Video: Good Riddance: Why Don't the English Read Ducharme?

And what I think is really interesting about this book is that it came out in 1966, which was right when Canlitt was starting to lay its roots, right? So why do you think that it didn't make more of an impact in English Canada? Well, we can say that there was a little political interference. The French and English sides of this country have not been as good friends as they are now for a very long time.
One might find it peculiar that the work of French-Canadian author Réjean Ducharme, which has been described as a quote,
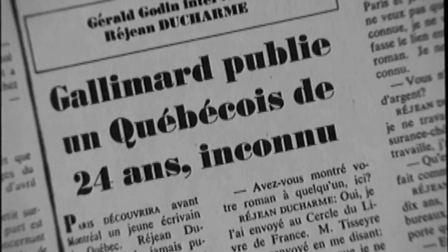0:34 actually found its way into the canon via Europe.
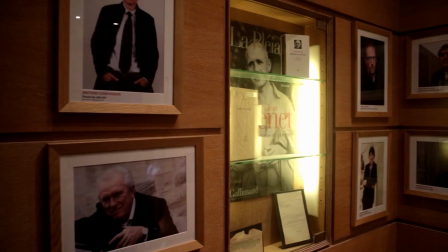0:37 That is, the publishing houses in Quebec wanted nothing to do with his first novel, La Vallée des Avalets, and it was published in 1966 by the monumental Gallimard in Paris.
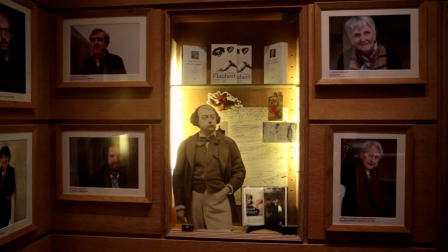0:48 Only after receiving recognition in France was Ducharme celebrated back home as the voice of a generation.
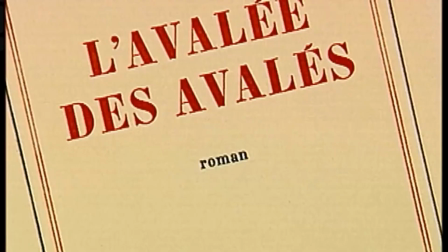0:54 Complicating his relationship to CanLit even further, he remains largely unread in English Canada.
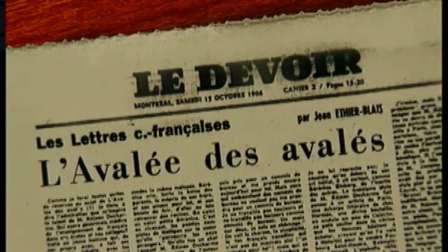0:59 In fact, prior to his passing in 2017, when work began on a new English translation titled Swallowed,
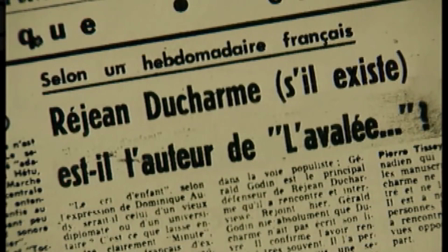1:06 the novel was, amazingly, never translated or published in English in Canada, only, rather, in the UK,
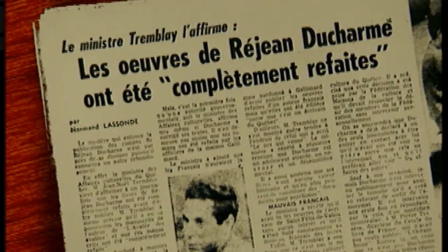1:11 an edition which has been out of print for decades. This is, despite, as writer Michel Vassiliers explains in his review of the new edition, Ducharme's status as a, quote, towering icon of Quebecois cultural life, complete with a personal myth, a permanent place in the school curriculum, and an enduring presence in academic and popular culture.
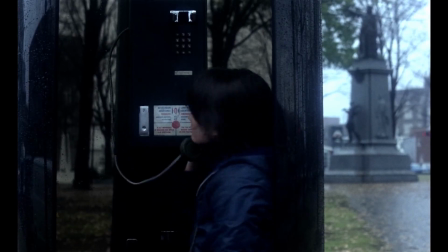1:29 Not only writing one of French Canada's most important novels, Ducharme would go on to write, among several more novels,
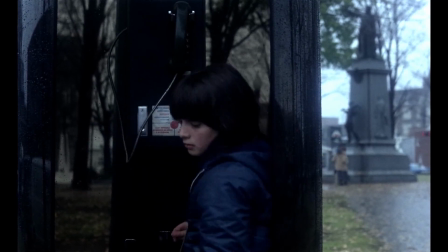1:35 plays, and even hit songs, the screenplays for two of French Canada's most important movies,
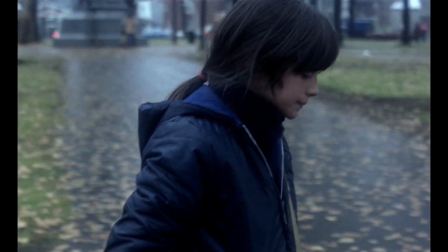1:39 one of which, the subject of this video, to this day continues to earn accolades and critical recognition.
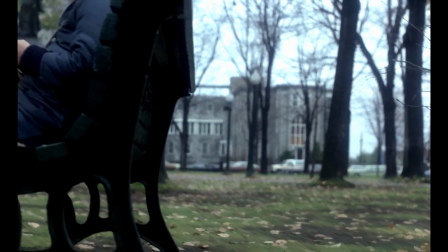1:46 But, once again, typical of French-Canadian works, it is largely, tragically, unseen and unavailable in the English-speaking world.
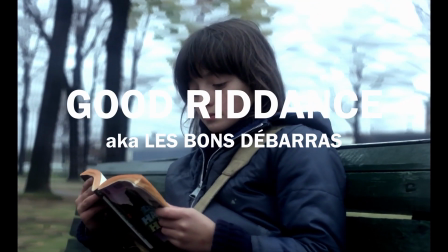1:53 ... ... ...
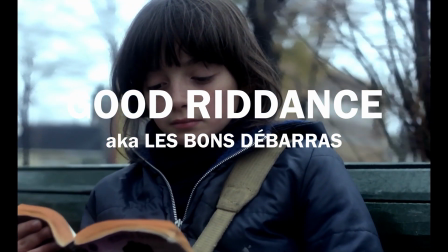1:57 The vague and perpetual waiting, that Catherine, repentant of her conduct,
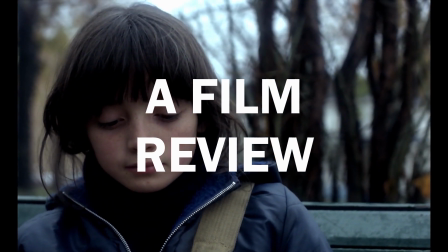2:03 would come from her plain grace, asking pardon and seek reconciliation.
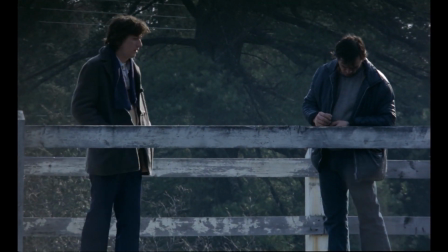2:13 1980's Good Riddance is the first in a pair of collaborations between Ducharme and director Francis Mankiewicz, the second being 1982's Happy Memories.
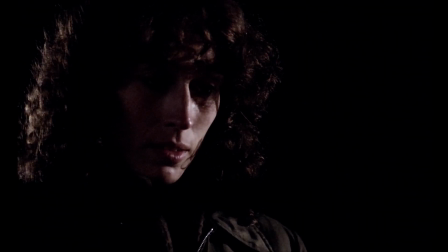2:22 Both films, like Ducharme's novels, tell bleak stories about dysfunctional and, a kind of artist's trademark, incestuous family relations.
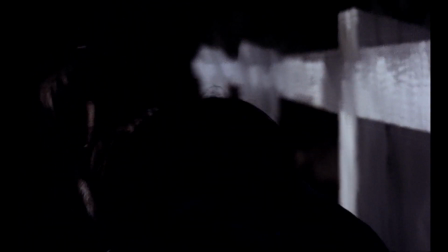2:31 Like in the novel Swallowed, Good Riddance chooses for its protagonist an impossibly intelligent young girl,
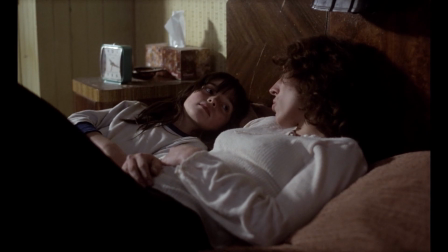2:36 trading this time Berenice and her longing for her brother for Manon, Charlotte Laurier, and her intense love for her mother Michelle,
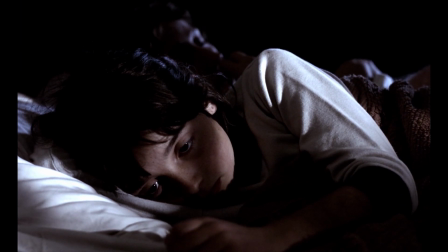2:44 Marie Tifo. This relationship forms the backbone of the film, and as with its equivalent in the novel, that relationship is turbulent to say the least.
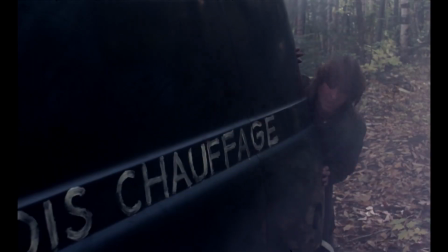2:52 On its surface, the plot may seem like a straightforward family drama. drama. Mostly we watch an exhausting struggle by Michelle, a poor single mother,
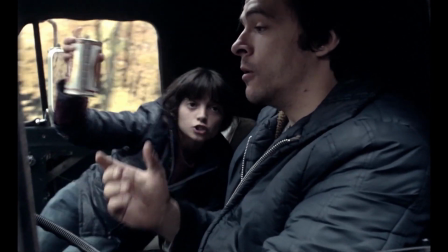3:00 caretaker to her mentally disabled and alcoholic brother Tigi, Jermaine Oud, as her attempts at domestic stability and harmony are being constantly thwarted.
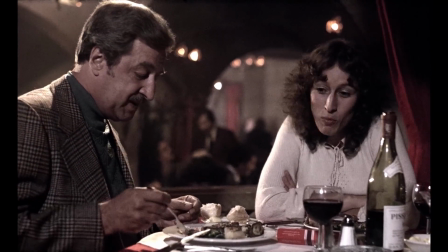3:09 Stylistically the film is relatively understated too, but a close watch will reveal thoughtful, intentional choices.
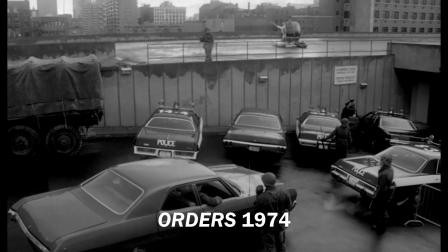3:15 It was shot by Michelle Breaux, an acclaimed filmmaker in his own right, having directed the seminal orders,
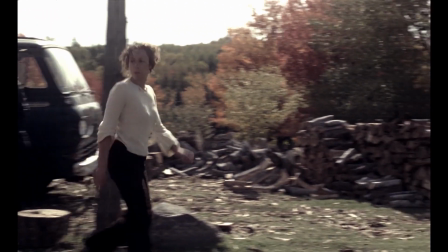3:21 and his fondness for blown out overcast exteriors and shadowy, high contrast interiors add an accent to the film's desolate mood.
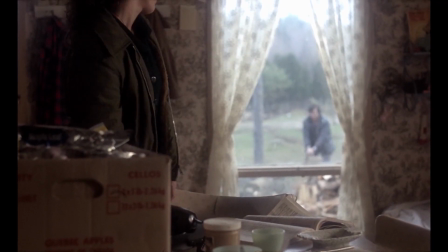3:29 The direction and editing are smartly executed as well.
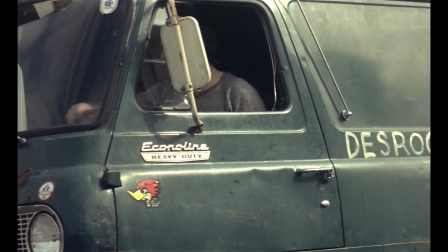3:33 Notice clever framing devices, instances of relatively complex scene blocking, and shots which linger just a few seconds longer than you might expect.
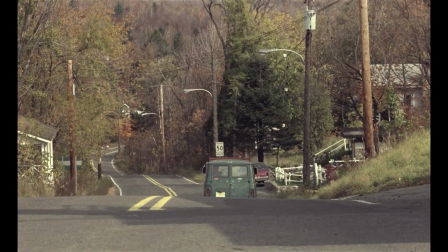3:43 The resulting experience is introspective and just a little bit voyeuristic.
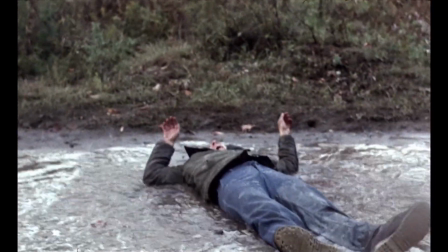3:48 That is, we're given just a bit more time to take in the wretched conditions of these characters' lives, or, as is often the case, feel that we're watching something we simply aren't supposed to be.